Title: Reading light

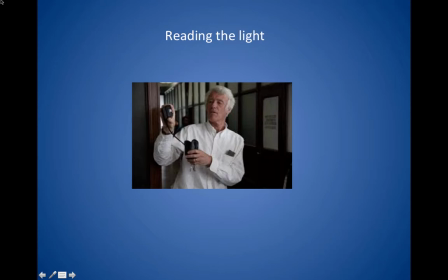0s
So we've talked about some of the thinking that goes into lighting a scene. We've talked about luminance, and we've talked about foot candles, color temperature, three-point lighting, all these things. And we have certain tools that help us. Here we have a light meter that Roger Deakins has in his right hand, a light meter that's used by these two cinematographers.
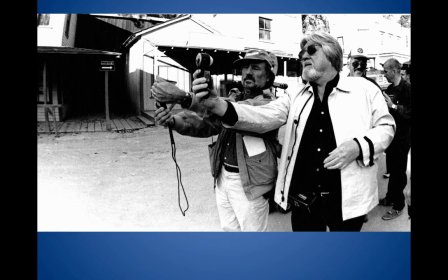20s
In a way, they're either showing their light meters off, or maybe they're having a duel here on this western street.
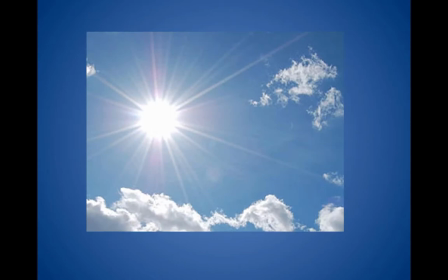25s
Either way, they're looking to see where the initial light is coming from and how bright it is, so that the people who are operating the camera can adjust their f-stop or their iris so that it's either wide
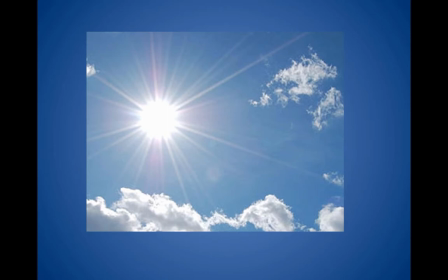41s
or small, so that it either blows out the shot or it narrows the light in the shot. So here we have an f-stop that's opened up pretty wide because they want the glare of the sun to be predominant for an artistic effect.
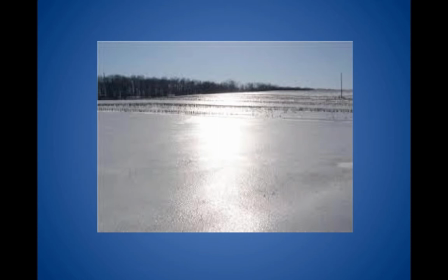56s
They could be dealing with the water here and the reflection, and they might again want that reflection to blow out the scene, and they go with their light meter, and they'll see that it needs an f-stop of maybe 2 points,
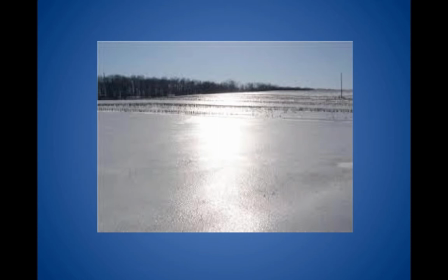73s
but these people might raise or lower it to get the effect they want.
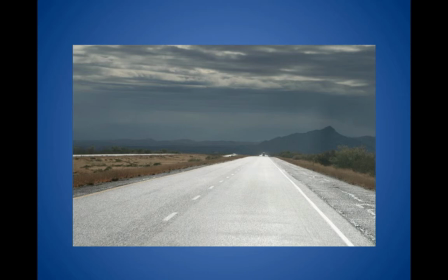77s
Here on the street, this road, this highway, this great shot of New Mexicana, I've got a wonderful contrast between the sky and the road is glaring a bit.
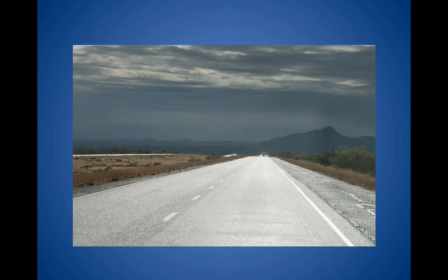90s
It's really hot in the light, and it's so hot that the white lines just kind of disappear in this glare. And what we want to do is maybe we want to lower the f-stop to lessen the glare of the road, or leave it the way it is to achieve the high contrast.
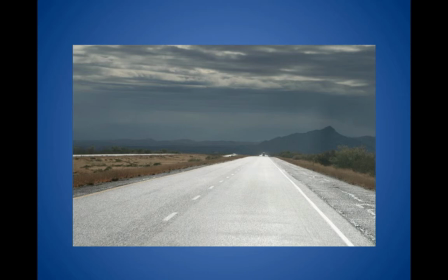108s
But the people with the light meter go out there and they'll tell us what kind of a reflection they're getting off the road so that we can adjust the f-stop on our camera,
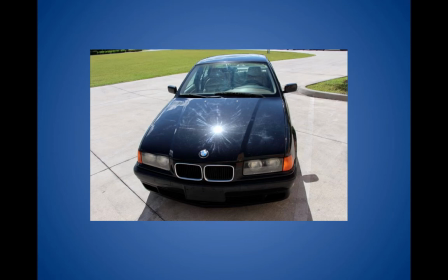117s
as we would when we're dealing with this car here, where we got the starburst light bouncing off the hood, and that again might be the artistic effect we want, but again it might be distracting. So we have to make a choice, and what we do is we measure the reflected light coming off that hood so that we can make a camera adjustment.
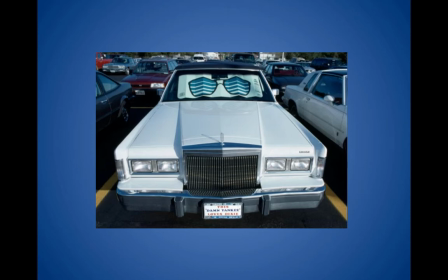137s
The adjustment might be towards having a hood where there's no reflection like this car, so that it seems less startling but better put in contrast with the other cars. It's nice and smooth and even, and it looks like the right color temperature.
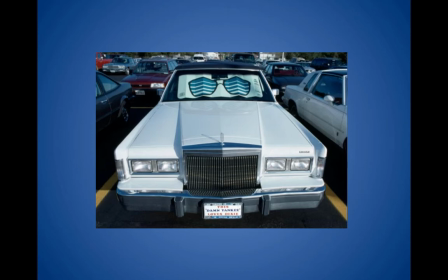154s
So we're going to judge that the reflection off the hood of this car isn't enough to blow out the shot, and we're ready to roll.
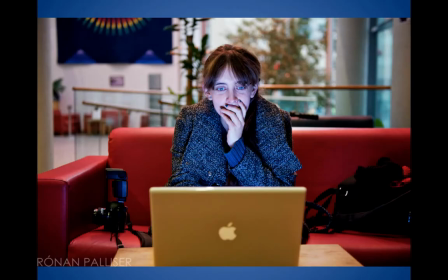161s
Here we have reflected light off this woman's face coming from the computer, but it's a cold reflected light, and it's dim enough so that we can see the background of the couch and the room. It adds depth. So if we measure this with a light meter, it's not going to give us an intense light reading,
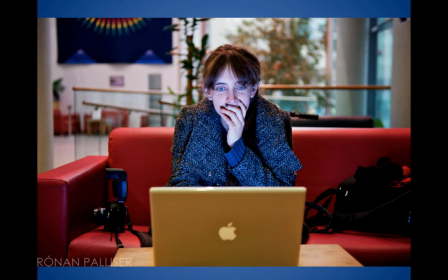179s
but it will tell us how much is reflected off her face so that we can widen the shot, widen the focus of the shot to include everything else, where we wouldn't want to do it here,
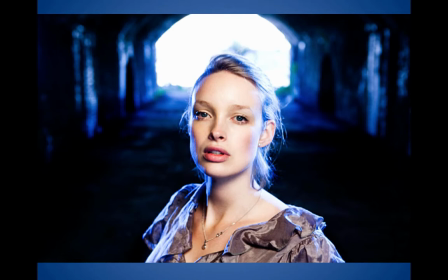188s
where we have an intense light reflecting off this woman's face so that it glares out the background. We're gonna soften the background and rack the focus so that's not in focus. And what happens is, if I have a light meter, I'm going to measure the light bouncing off her face against the light that's directly coming in the background of the tunnel.
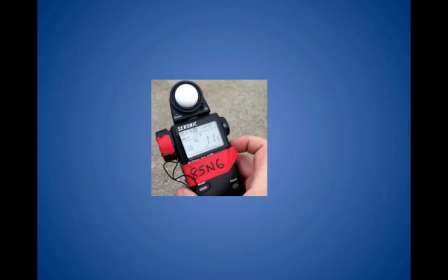208s
Two different measurements that I'm going to get with my light meter. And we see that white ball there staring at us.
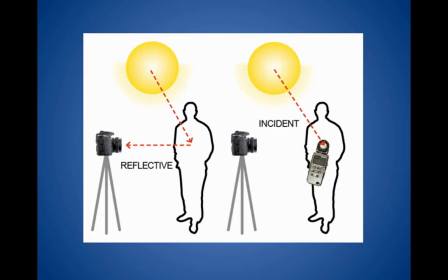215s
That's what's going to get what we call the direct light. This light here, we call it the incident light, the direct light. The incident light is a light coming from the source directly to the light meter, the white recording ball in the light meter.